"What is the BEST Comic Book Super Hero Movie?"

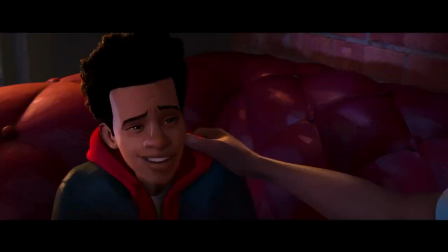(12:25)
Miles looks up to his dad and Aaron who are his two largest role models, and this establishes a pull for what type of person Miles is going to be, Uncle Aaron or Officer Davis.
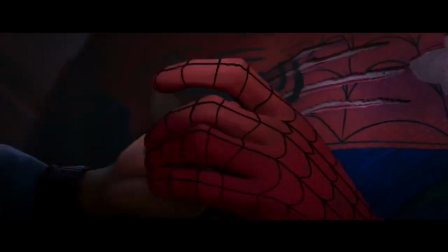(12:34)
This is the question until the call to action, which pushes him into a new path of red and blue working in tandem.
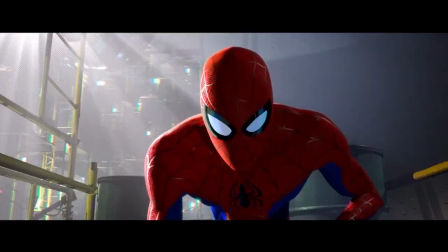(12:40)
And it's no accident that when Spider-Man and Miles realize they have the same powers at first,
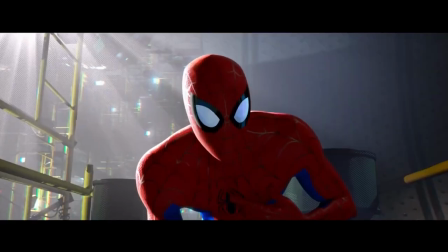(12:44)
Spider-Man's powers are represented in red and blue, while Miles, who hasn't accepted this yet, has an opposing purple and green,
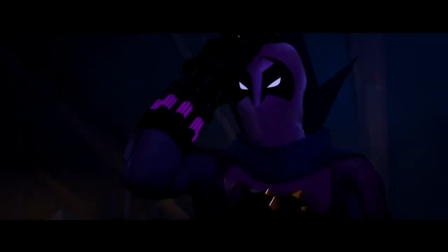(12:50)
which is the soon-to-be-discovered theme of his uncle's villain alter ego, the Prowler. It's also, you know, the color scheme of like 90% of Spider-Man's other villains.
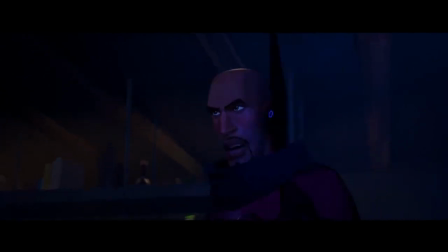(12:59)
Miles doesn't know yet, but the idol he has chosen in his uncle over his dad would actually be his downfall.
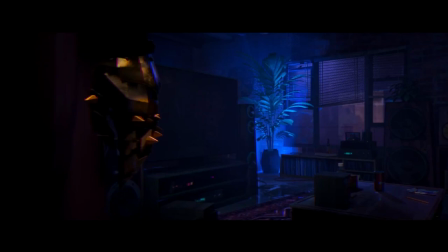(13:04)
Whenever we revisit his uncle's apartment, it's no longer the red warm hue that established Miles' comfort.
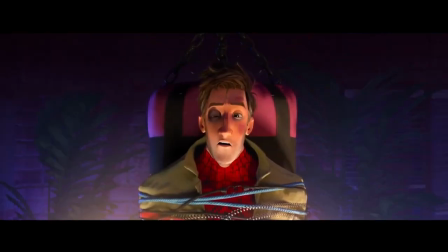(13:09)
It starts to lose it and become cold. We especially see that transition when Miles is working against the new Spider-Man, where the apartment has a half red and half blue scheme.
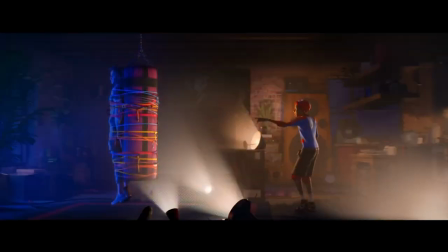(13:18)
Miles of course on the red half and Spider-Man on the blue half.
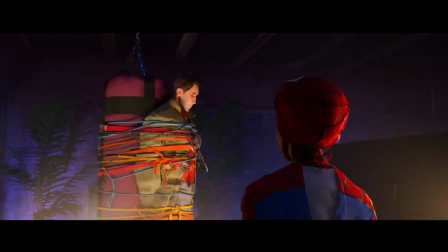(13:21)
Showing Miles that he currently believes this to be the right path and this to be a warm inviting place, but once he begins his journey as Spider-Man, we'll see this as the wrong path and the wrong place to be.
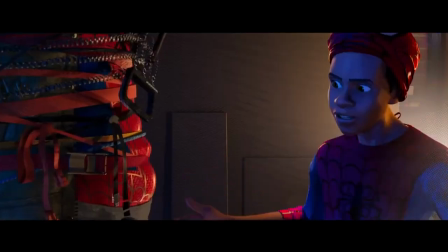(13:30)
Obviously Miles has already started his path, he's wearing a Spider-Man suit, but it's a kid's costume.
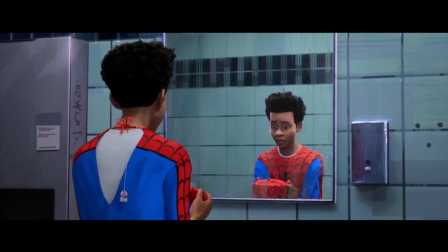(13:34)
It's tight and loose in all the wrong places, kind of like his school uniform. He's uncomfortable in the setting.
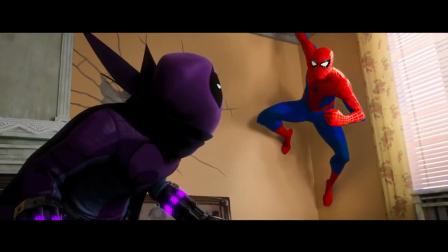(13:40)
He's a little kid playing dress up in the big leagues, and when he has to escape on the fly with Spider-Man, he has to use a web shooter.
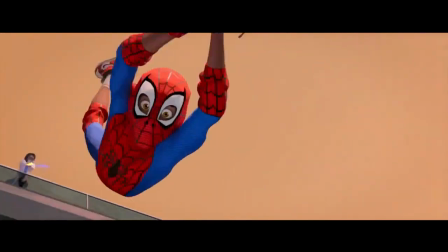(13:45)
Again, not his size. This isn't his fit. Miles even questions the new Spider-Man he got, who has lost his way in comparison to the perfect clean and young Spider-Man that was just killed.
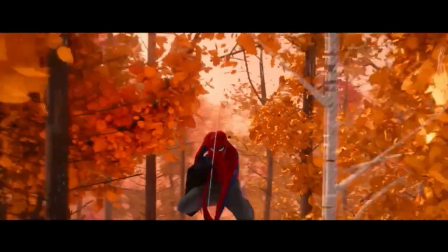(13:54)
And he struggles until he...
Stop listening to me!
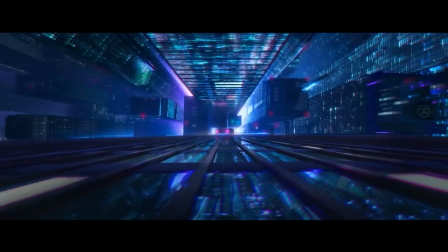(13:57)
Miles learns to be his own Spider-Man, but other Spider-Heroes he comes across didn't have a mentor, they got that way trusting themselves in their own journey.
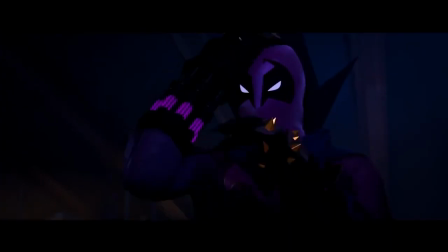(14:04)
Miles begins to realize he can't rely on already established heroes to bring the hero out of himself, and upon realizing his uncle's identity and soon after death, obviously that's no longer a path he can pursue.
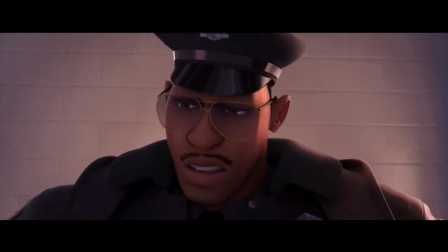(14:13)
It takes what is probably the most emotional scene of his father telling him he's only pushed him in this way because he recognizes his creativity and his worth as his son.
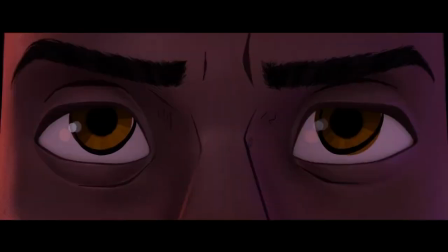(14:22)
The one major role model in his life who hasn't accepted him fully provides the chance for Miles to fully trust in himself and his ability to forge his own path.
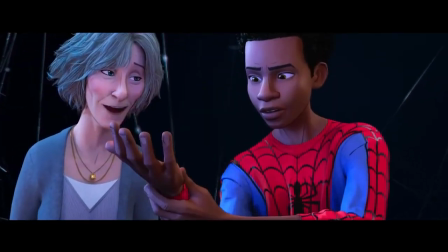(14:29)
This is when he finally gets his own suit, his own web shooters, and most importantly, he ties his shoes.
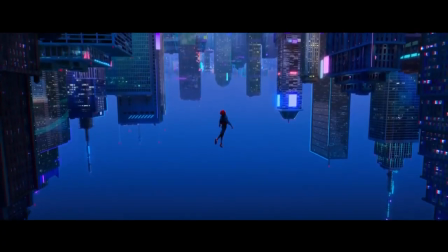(14:34)
Wait, hang on, wait, his shoes, wait, what the fu- Yeah, his shoes. The entire movie, no matter his costume, he's wearing his shoes, with his color scheme of red and black.
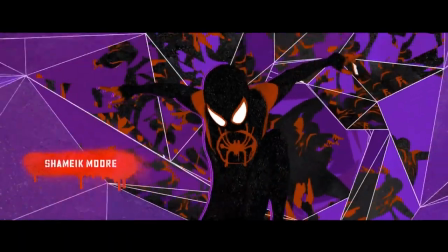(14:42)
He chooses to leave them untied, which is pointed out, but it's a style choice, just like he chooses a lifestyle against the idea of prosperity and pretends to be less than that.
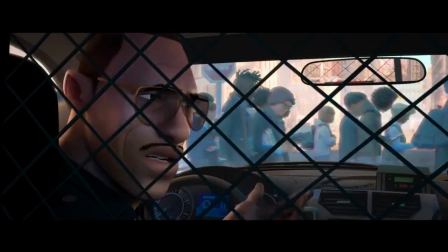(14:50)
It's a theme that I think most can relate to, the idea of not flaunting your prosperity and wealth in the guise of being lesser and having more struggle.
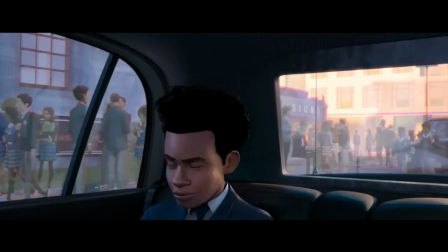(14:57)
The underdog idea of I in the same place as someone but with more struggle than that someone makes me better than that someone,
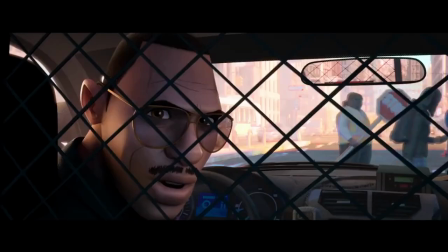(15:03)
which in some cases can be true, but in the case of being disingenuous to your true self can only hold you back.
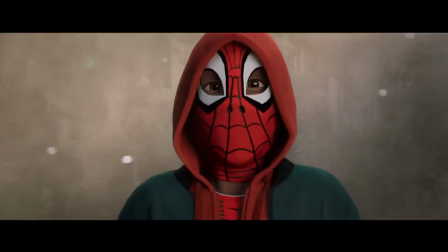(15:08)
While Miles originally wants to be his own Spider-Man before meeting the others, he takes a leap of faith. Which he fails because why?
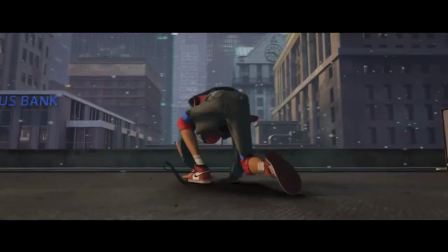(15:15)
That's right, his shoes. His shoelaces were untied.
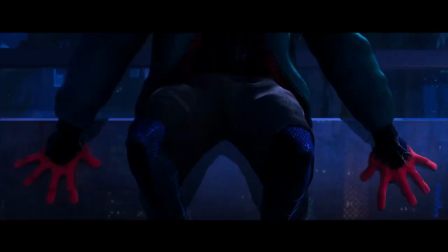(15:18)
It's not until after realizing that the Spider-Man in his life won't make him Spider-Man, but he has to trust himself to become Spider-Man, that he is secure in himself.
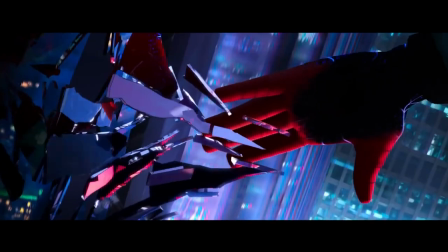(15:27)
He ties his shoes, and he takes the leap. The others even noticed this when they realized they didn't teach him how he's acting as Spider-Man.
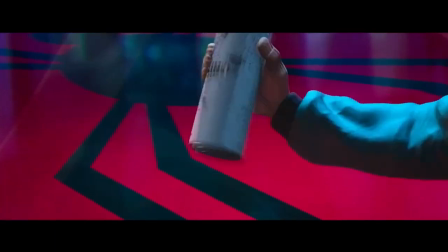(15:33)
And of course the cherry on top is he gets his own personal suit that he made with his art skills that of course were before not truly appreciated.
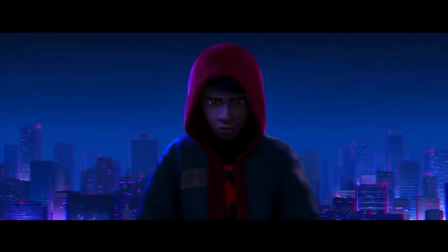(15:41)
But beyond all that, these choices show character growth in not just one character, but our two main characters.
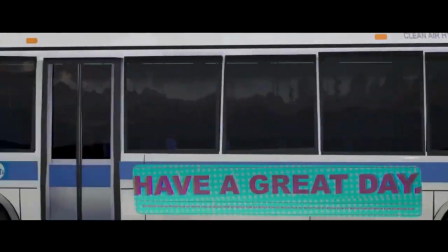(15:46)
We've obviously shown that Miles has grown, but so does Spider-Man. This new older Spider-Man struggles with the idea of how he has failed in his own universe.
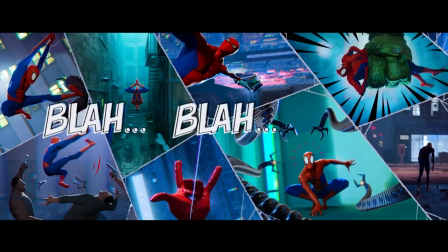(15:54)
He's about in the same place as the original Spider-Man we see, but a couple years older, he's less financially stable,
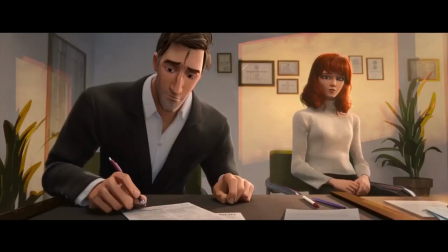(16:00)
he's lost his Aunt Ming, and most importantly to him, him and MJ have split up due to his fear of having kids with her.
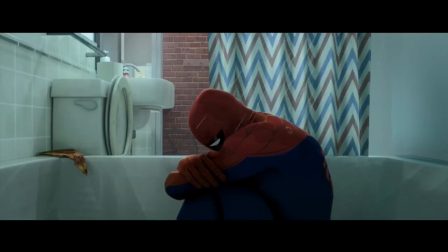(16:05)
The overarching theme with Spider-Man has always been balance and the struggle that comes with reaching him.
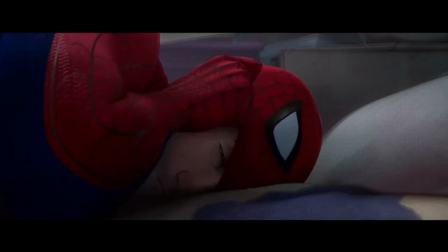(16:10)
It makes sense he would fear the ex-responsibility of fatherhood on top of the responsibility of already being Spider-Man.
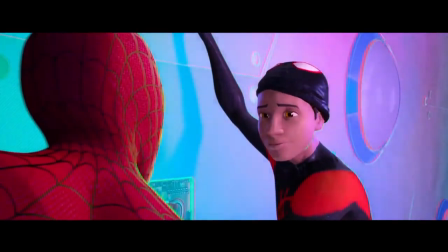(16:16)
But he learns it's possible through Miles. Even though Miles comes into his own trusting in himself, would never have been able to reach that point without Peter.
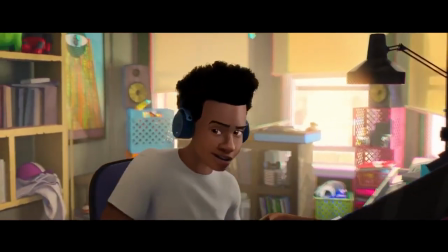(16:23)
When we see Miles throughout the story, other than his shoes, his one repeating costume piece is a white t-shirt, showing that this character is a blank slate, like a blank white t-shirt,
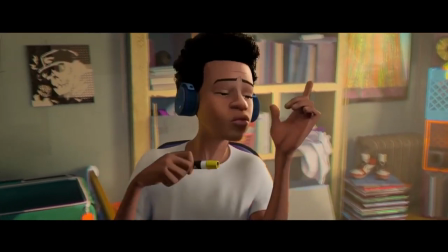(16:31)
or a blank essay yet to be written, or even a blank page yet to be drawn.